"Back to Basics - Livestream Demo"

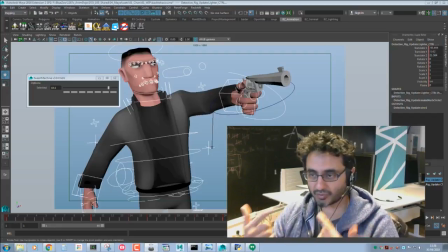(4:08)
So you also need to trust your own instincts, your own kind of vision to a certain extent.
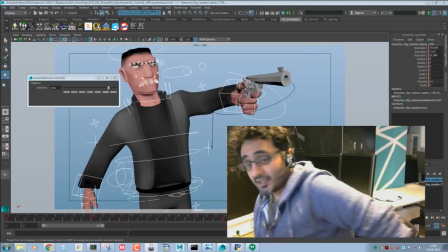(4:14)
Now, what I'm going to do next is focus on the different parts.
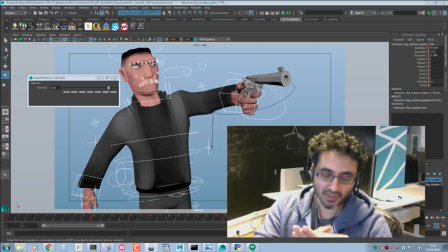(4:18)
So I spoke about this before with the whole polish thing where, we start with the hips, go to the spine, go to the head, arms. You always go with what is first, right? So let's go ahead and do that now. So I'm going to check first what's going on with the hips.
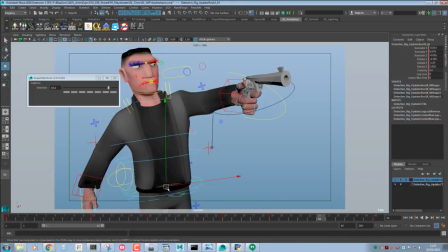(4:33)
Again, there are different ways to do it. You could look at the square. You could just eyeball the entire thing. That's what I tend to do. Some people use arcs, which I'm not a big fan of because that's kind of an extra delay to what you need to do.
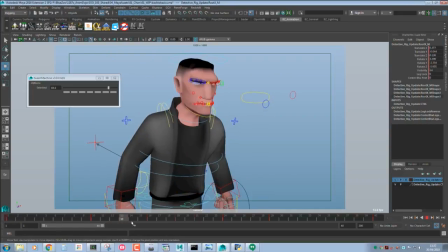(4:48)
So I would just basically just look at it, kind of see what's happening. So I could see here, it's kind of like not moving as much as I wanted it to, because then it starts to go backwards.
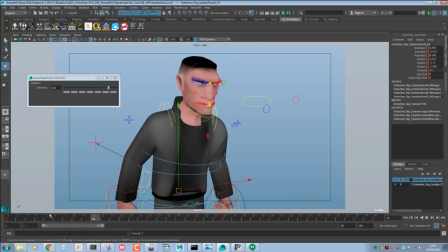(5:03)
So what I'm going to do is I'm just going to, using Alt and the arrow keys, I'm just going to nudge it forward just so that it has a bit of that.
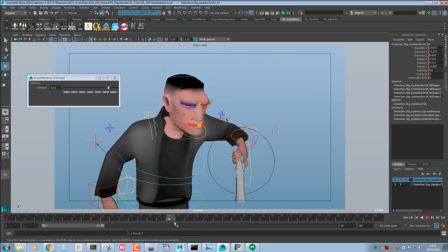(5:11)
You know, just a tiny bit, and then it kind of goes down, and then here it kind of stops moving backwards.
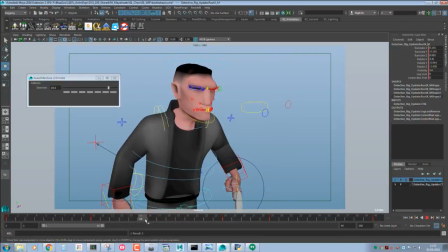(5:17)
So what I'm going to do is I'm not going to make him go as back initially, so that he has more room to go back here.
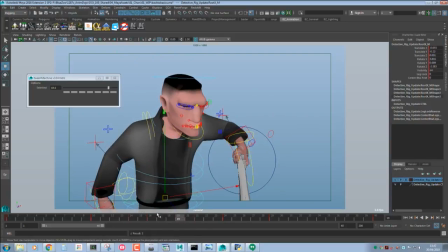(5:27)
And then here I'm going to nudge him forward a bit so he has a bit more room to go forward.
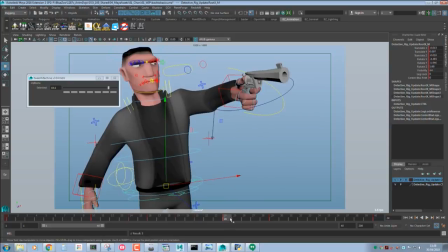(5:34)
And then here I'm going to nudge him up a bit so that he has a bit more to come down.
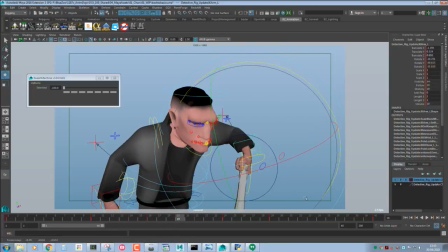(5:41)
And then here we need to make it feel a bit more.
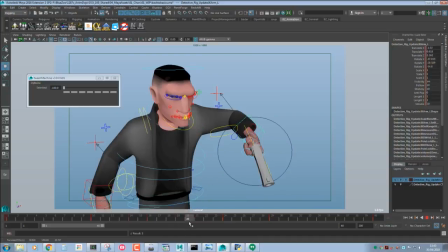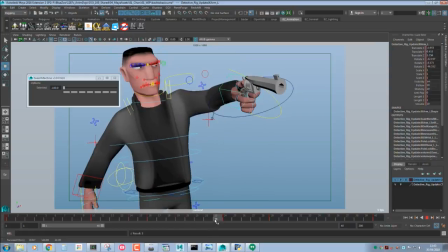And then now he's going to settle, so we're going to... If we look at this now,
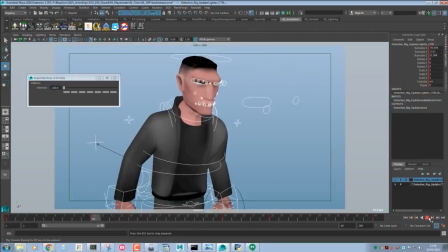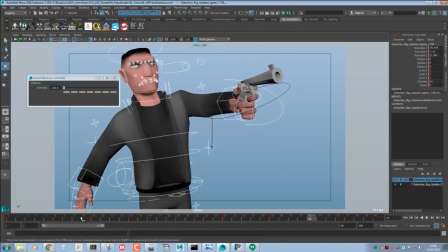(6:09)
so using this approach, okay, this is why it's important to use this.
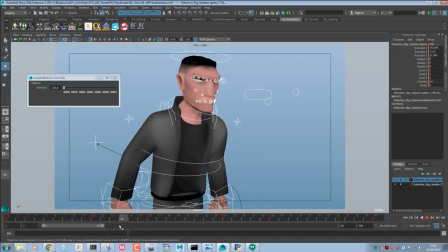(6:17)
If, let's say, the director said, could you please change pose, you know, this pose, right?
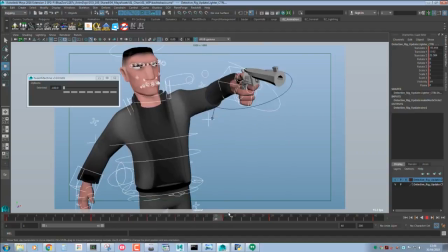(6:31)
It's not the best thing because he would have seen it before. But let's say he's like not happy with
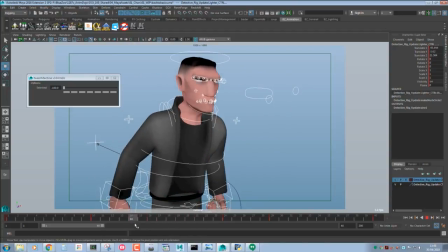(6:39)
how this breakdown kind of goes a bit too much down here.
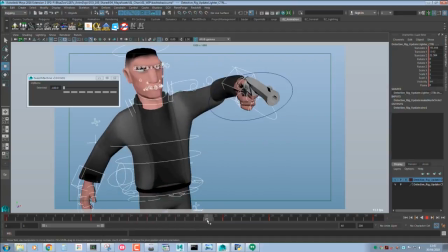(6:48)
This is easy to fix because all we have to do is change these two poses, and then in addition change the ease in and out.
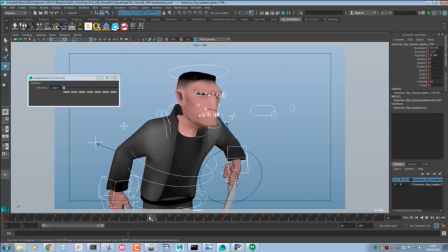(6:57)
So if we go here, for example, so I'm just going to save this. Right, so let's say he doesn't like this, and we're going to need to make a new breakdown.
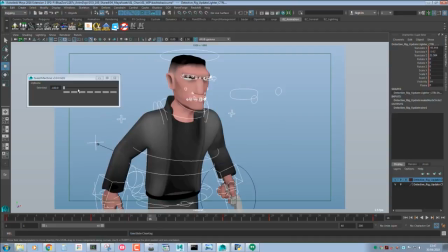(7:11)
Very simple,
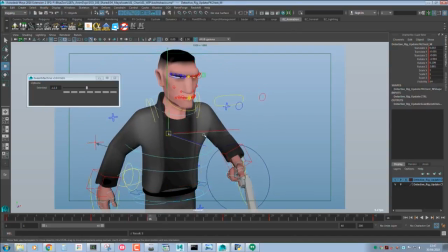(7:16)
because it's a new, you know, let's say maybe he wanted us to bring it like this way from across his body.
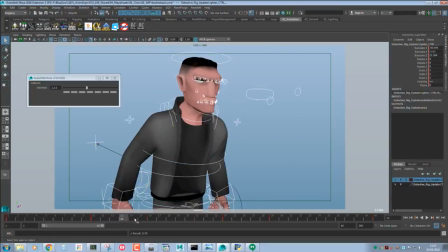(7:30)
You know, from here.
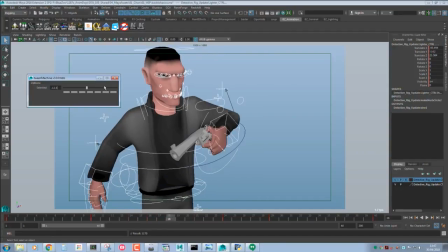(7:34)
And let's say we go there.
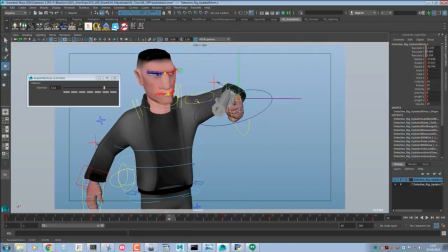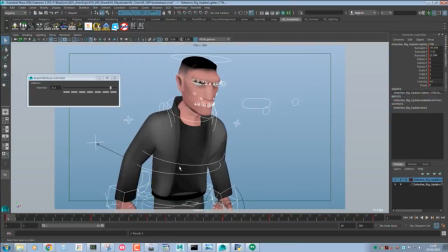(7:42)
So it needs to be tweaked, but you could see like within 2 minutes we changed the breakdown.